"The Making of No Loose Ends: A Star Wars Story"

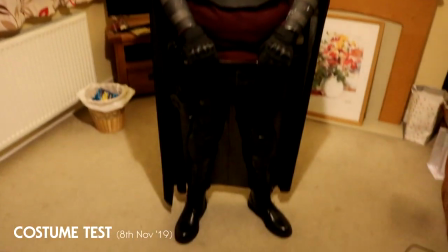32s
So there we go, that's the sort of first proper on-camera costume test.
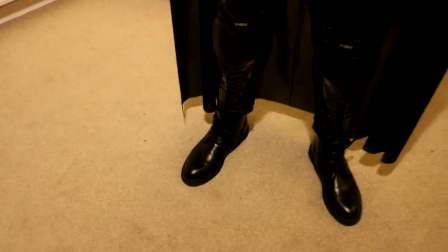37s
Yeah, it looks, the sort of shin guards look really good with the boots actually, because it's got quite a nice gloss effect.
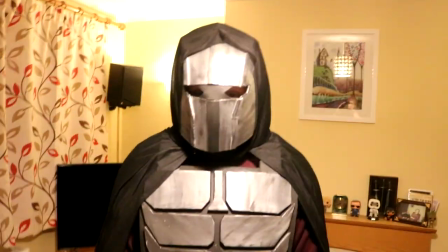44s
Yeah, the red does stand out, I've got to be honest. No, but no, I will be in black, I think.
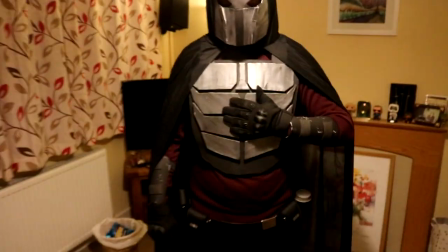51s
The main thing I want to stand out is his face and obviously his armour. Yeah, I think that looks pretty cool.
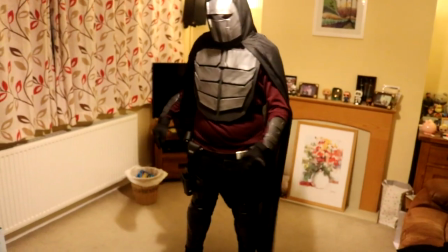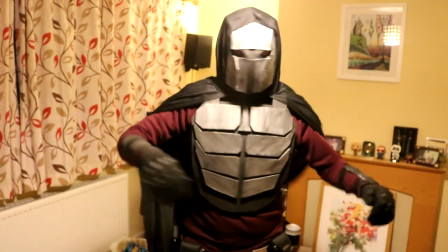63s
How good is it to move in? The only thing that's annoying is bending up my chest, crunching my chest up. Hi guys, George here on the set of No Loose Ends, currently in the Molasan costume.
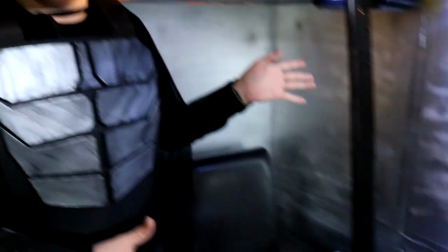81s
But currently we're going to go over to the set which I had to build. When Pete approached this idea, we both agreed that we both wanted a set for the spaceship because obviously it's better than green screening it because it's better to have something you can actually... clicky buttons.
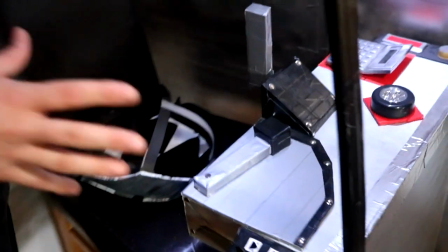98s
A good thing to do is this console bit here, this is all the entire set is assembled out of foam board, cardboard, tape,
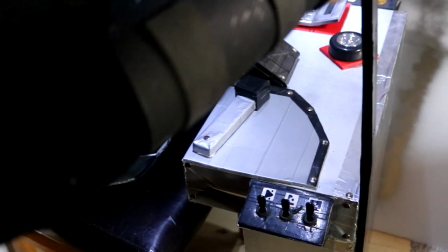107s
as you can probably tell when you get close up scenes like this pole is foam board wrapped in gaffer,
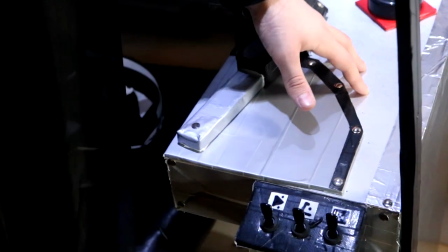112s
this is just cardboard box spray painted and the controls themselves so we've got the big acceleration thing,
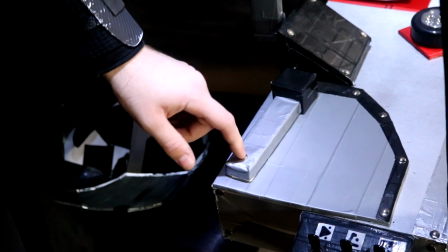120s
this is foam board wrapped in gaffer tape which I added these little push pins just to make it look like they're bolted on.
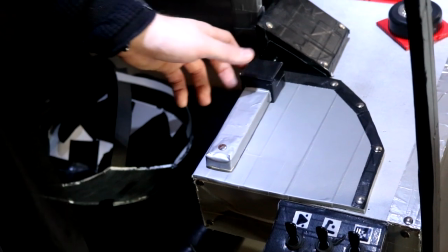127s
It's simply just glued down. And thankfully I just have a nice little swivel action.
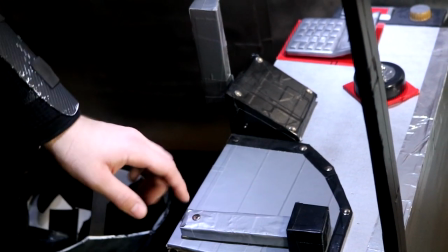131s
Because I thought it's a lot easier than, well for times we're making this a lot easier to make than the bloody, like one of them, levers.
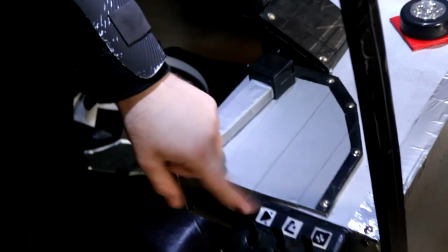139s
And also I think this kind of looks a bit cooler and a bit more dynamic. And then you've got these here, which is the nice switch panel, which is Pete's probably favourite part of this.
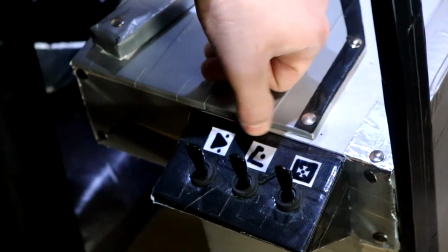147s
Would you agree? Yeah. And you've got these weird symbols. Now I thought about adding the symbol just because I thought, it's a Bouncy Oneship from the Star Wars universe,
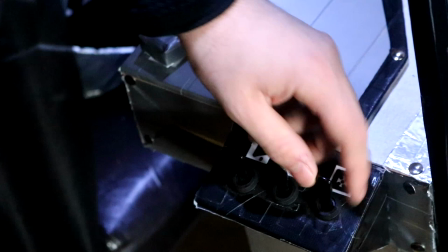156s
it wouldn't have English on it and these are just screwed on because these can't come off if I destroy this thing.
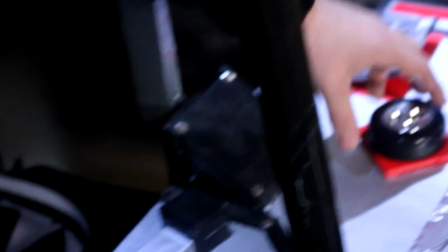162s
It's just a push light on a bit of cardboard,
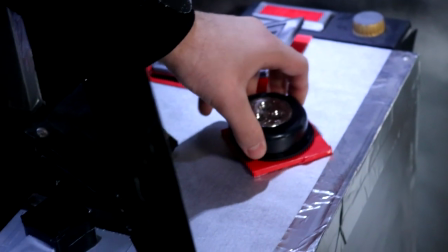164s
just a little push light, just so when it's in use it adds a bit more light to the set.
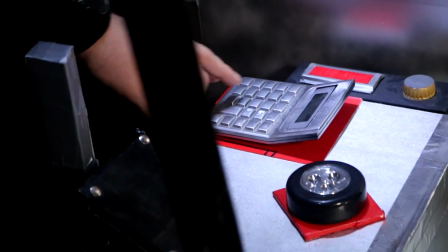173s
This is a calculator, just a bit of card at the bottom which is again to put some black permanent
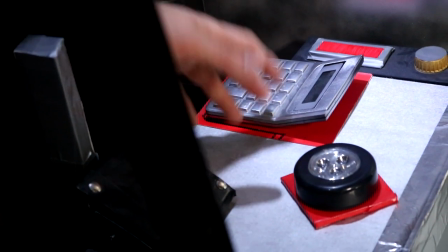179s
marker to round the edging just to make it look used.
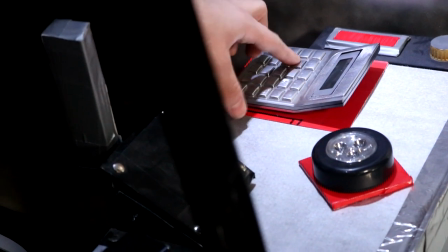184s
It's just been spray painted silver, I taped off of the screen, it still works. I'm not going to turn it on because it's a bit weird.
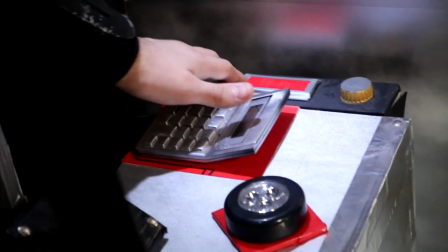190s
This is actually just the Jaffa K box with some gubbins on it. This knob does turn.
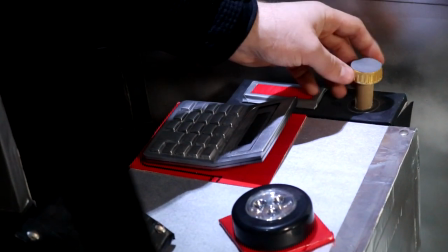197s
If I take it out, it's just a bit of cardboard on a drink sleeve which I painted.
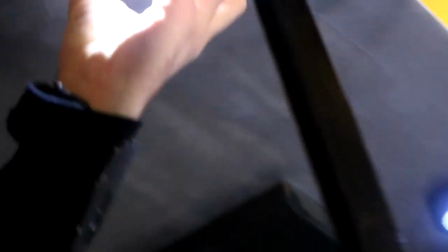202s
Going to the top part here, we have more push lights on top just to add, just because even Even though we have got a nice studio lounge held by the lovely Owen,
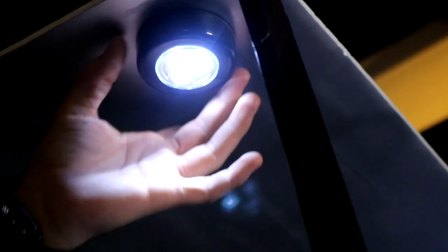210s
this adds a nice little bit of a bit more lighting directly on the console and this is just more cardboard and
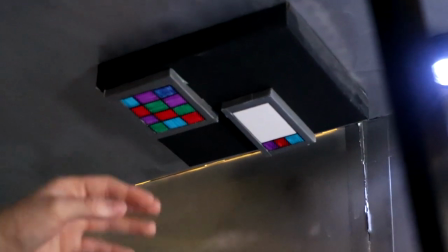218s
foam board and gaffer which I just made look so just more buttons there so I was really planning on putting switches up there but
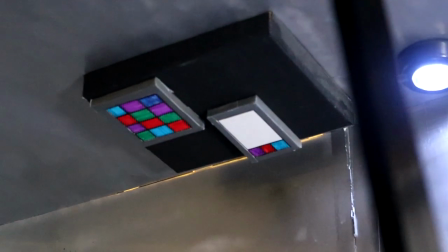224s
when I tried to make it it wouldn't hold so I thought just put them there till at least they're there.